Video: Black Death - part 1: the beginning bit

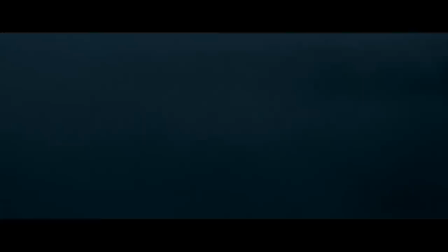0:00 This is not a fantasy movie. It's quite clearly set in the year 1348.
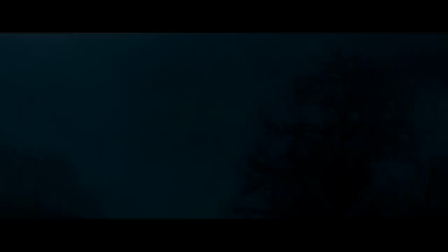0:05 It says so, although it doesn't say where. Although, if you watch the DVD extras, it's quite clear.
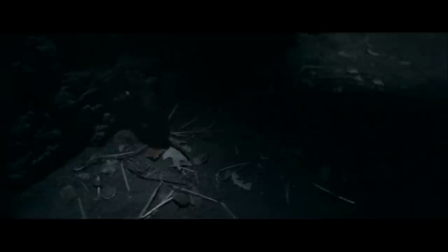0:09 As soon as I read the script and I opened the page and it said, England, 1348.
Which would explain why everyone speaks English.
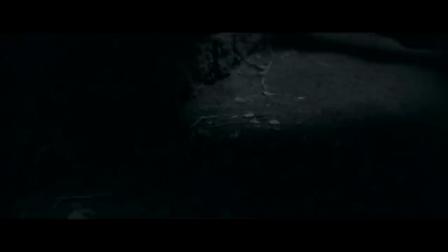0:15 This shot, like several others, shows a rat, reminding us of this idea that the plague was spread by rats, although it almost certainly wasn't.
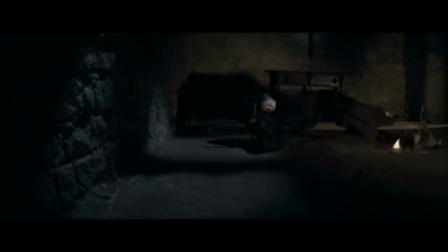0:23 It was more likely just spread like the flu, you know, through coughs and sneezes.
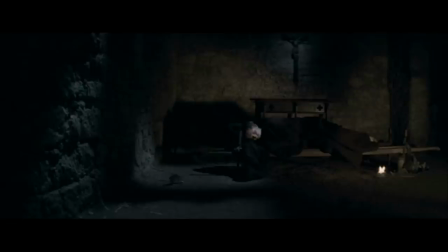0:27 Right, well, we find ourselves in the biggest monk's cell in Christendom, and what a incredibly filthy one it is as well. Why don't they make him clean it up? Now, let's examine how this room is lit. There is this orangey light on the far wall.
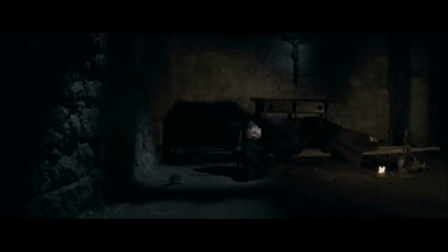0:40 Quite clearly, it's not coming from this light here. So, from what? But there's also this white light in two big pools to the left. Moonlight, presumably, shining through two massive holes in the wall. Well, if this is moonlight, then the moon is shining at that sort of angle.
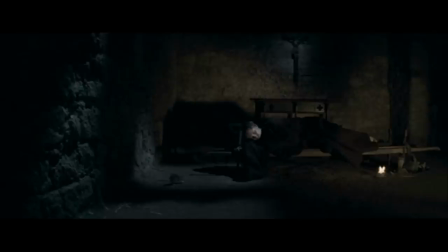0:56 So, what on earth is causing this circle of light illuminating the crucifix on the back wall?
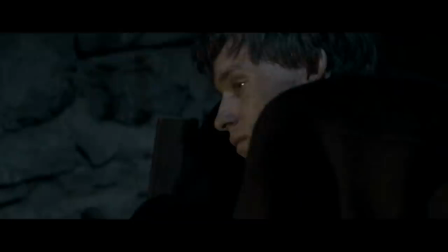1:01 Are there two moons in this world? Are you sure it's not fantasy? Here is our hero, a monk, and he lives in a world of medieval clichés.
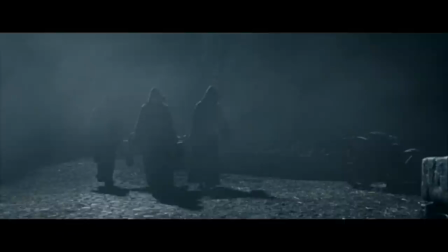1:10 One in which mist drifts backlit across half the shots of the film,
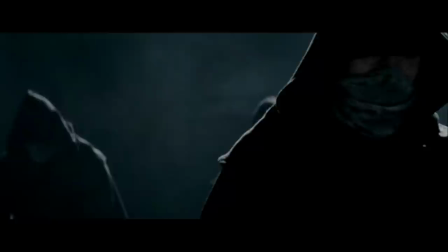1:14 and people do lots of their work at night for no particular reason, with burning torches in the background.
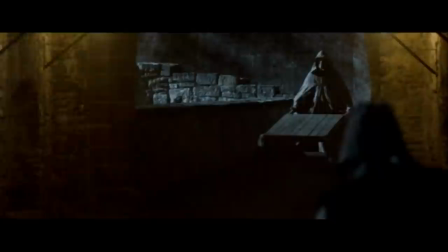1:20 And you'll see this massively powerful arc light. If they got lighting that powerful, what do they need the torches for?
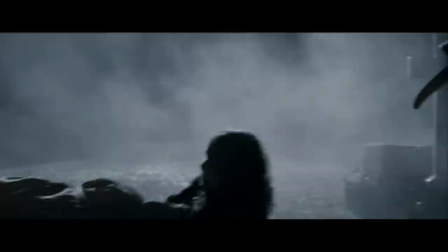1:26 Of course, everything happens at night because it's just so much more dramatic.
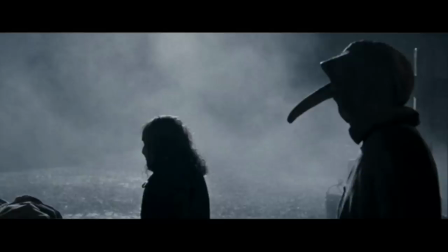1:31 And, of course, what we want to see is a plague doctor. Yes! There are three problems I can think of with this doctor's mask. The first is that the beak is a bit thin. They tended to be much fatter than that, and they were stuffed with sweet-smelling things like rose petals in order to protect the wearer from the dangers of the miasmas.
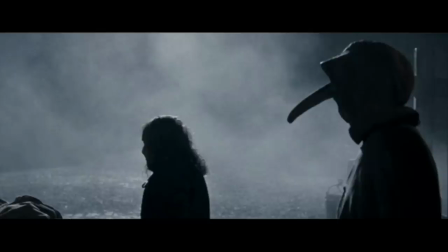1:48 The next problem is that doctors wore these, and in this period doctors were considered low-status quacks, and I don't think you'd find one in a monastery.
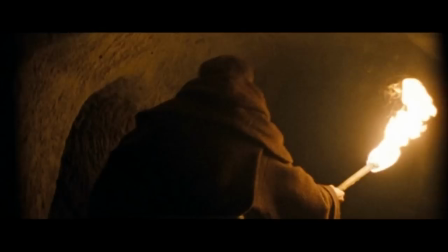1:57 But perhaps the clincher is that these masks didn't appear until the 1600s.
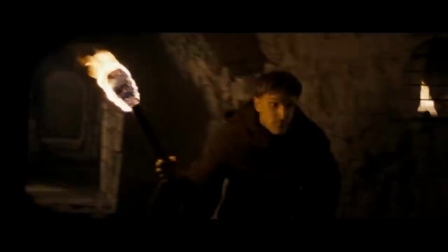2:02 Sorry. Exciting footage now as we see an adventurer monk making his way through the dark corridors of the monastery.
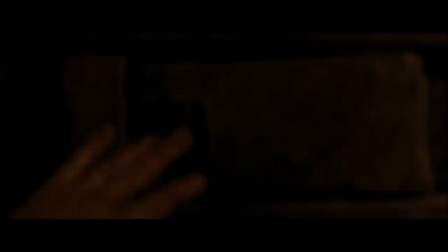2:09 Well, dark apart from the massive amount of firelight and scorching the ceilings with this huge torch.
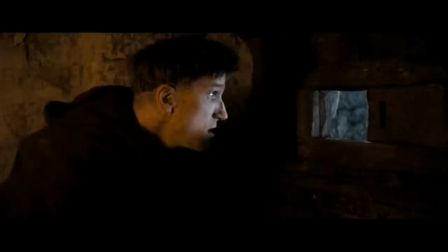2:13 Where is this moon meant to be? It's lighting up that crucifix on that wall, and yet it's also shining through this door horizontally straight into this monk's face.
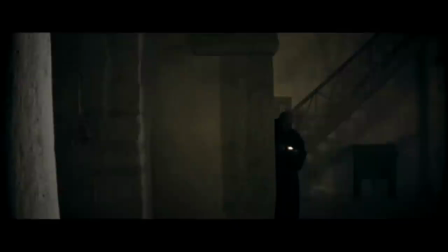2:22 How many moons are there? Lighting man, make up your mind.
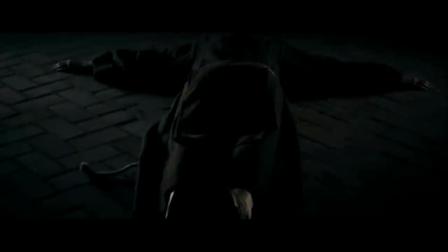2:26 As is standard in these films, the monasteries are shown as bleak and white and colourless,
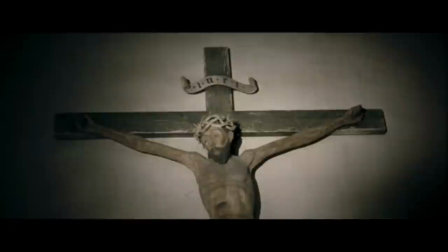2:31 whereas in fact these people were Catholics and their place would have been a riot of decoration. Prostrate prayer, that did actually exist.
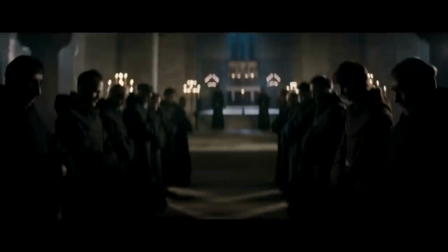2:37 And I'll put a lick of paint on the crucifix at least. Now we see this monk here has a proper tonsure.
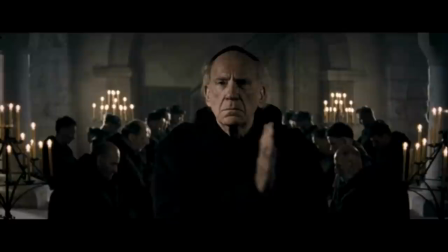2:43 You see, there's a tonsure, but our man has a micro tonsure and you really have to be eagle-eyed to see it at any point.
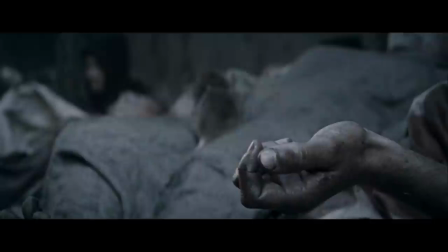2:51 Yes, can you see it in this shot, for instance? You can see everyone else's tonsure, but not his, because presumably that wouldn't have been cool.
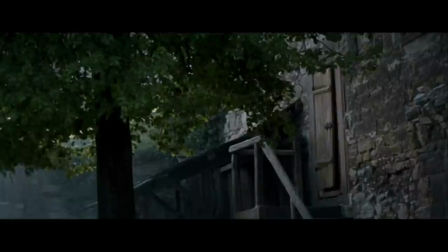2:56 More rats, and, you know, bodies would have been washed scrupulously clean.
You must go back to Dentwich.
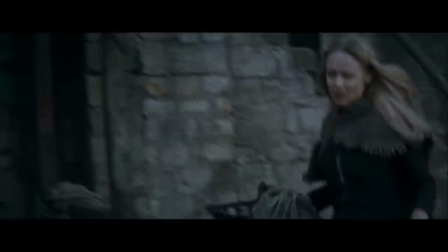3:03 And she does. She leaves immediately. It seems everything was ready to go. She even had a horse saddled up and ready to go, waiting outside for her.
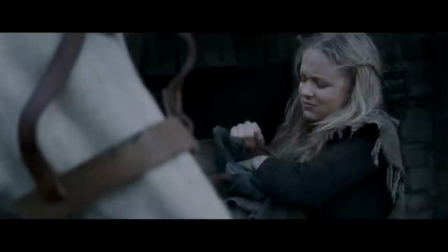3:10 This poor girl, she wears rags, but she's got her own horse, or one that no one will mind her taking in perpetuity.
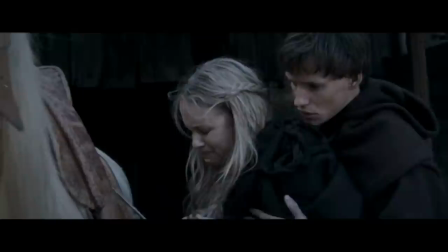3:16 And he puts on her his cloak. Now, of course, he is slightly taller than her, so you might think it might look a little bit long on her.
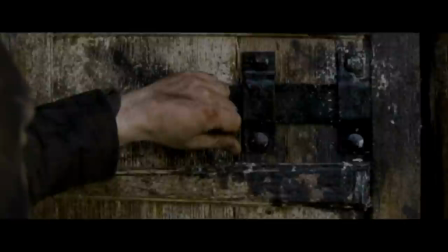3:24 And yet, when she rides away, it nearly reaches the ground off the horse.
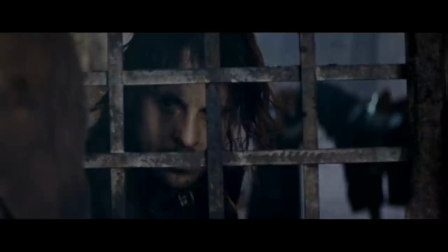3:31 Hello.
Oh, haven't you got a comb?
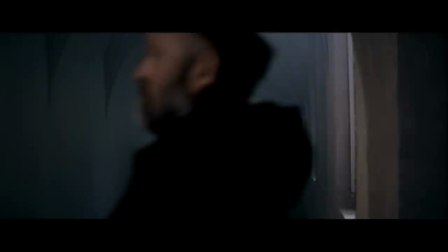3:36 He says, I need a comb. You do. More plain walls here. Come on, paint it red, why not?
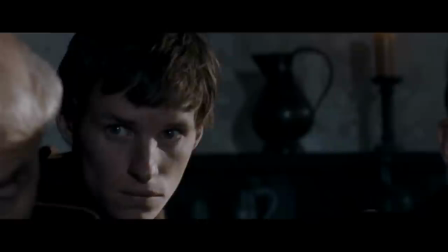3:43 Even the tapestries look old and faded. Why is that then? This is the medieval period.
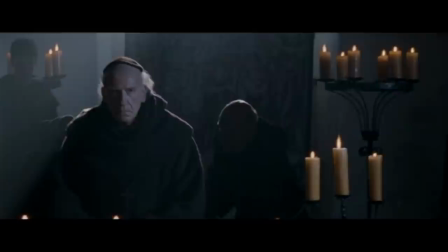3:47 They should all look brand new. Our man, Seen Bean, arrives on the scene and strides up and down for no particular reason.
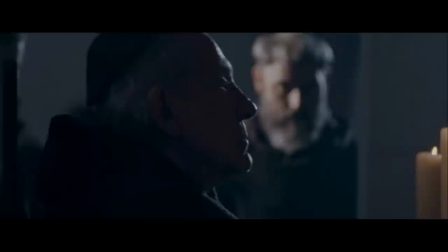3:55 Maybe he's nervous. He's carrying a sword. It seems unlikely that someone would be allowed to wear a sword inside a monastery,
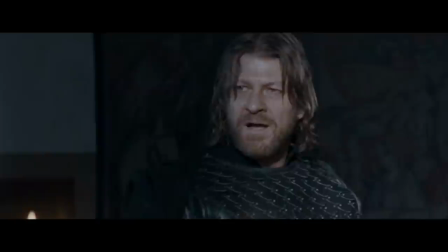4:00 but then maybe this is filmmaker's shorthand telling us how powerful and influential and threatening he is.
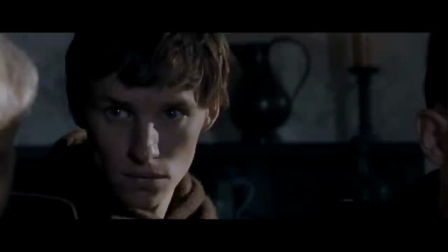4:06 Do you think we put out enough candles? He tells us of the film's premise.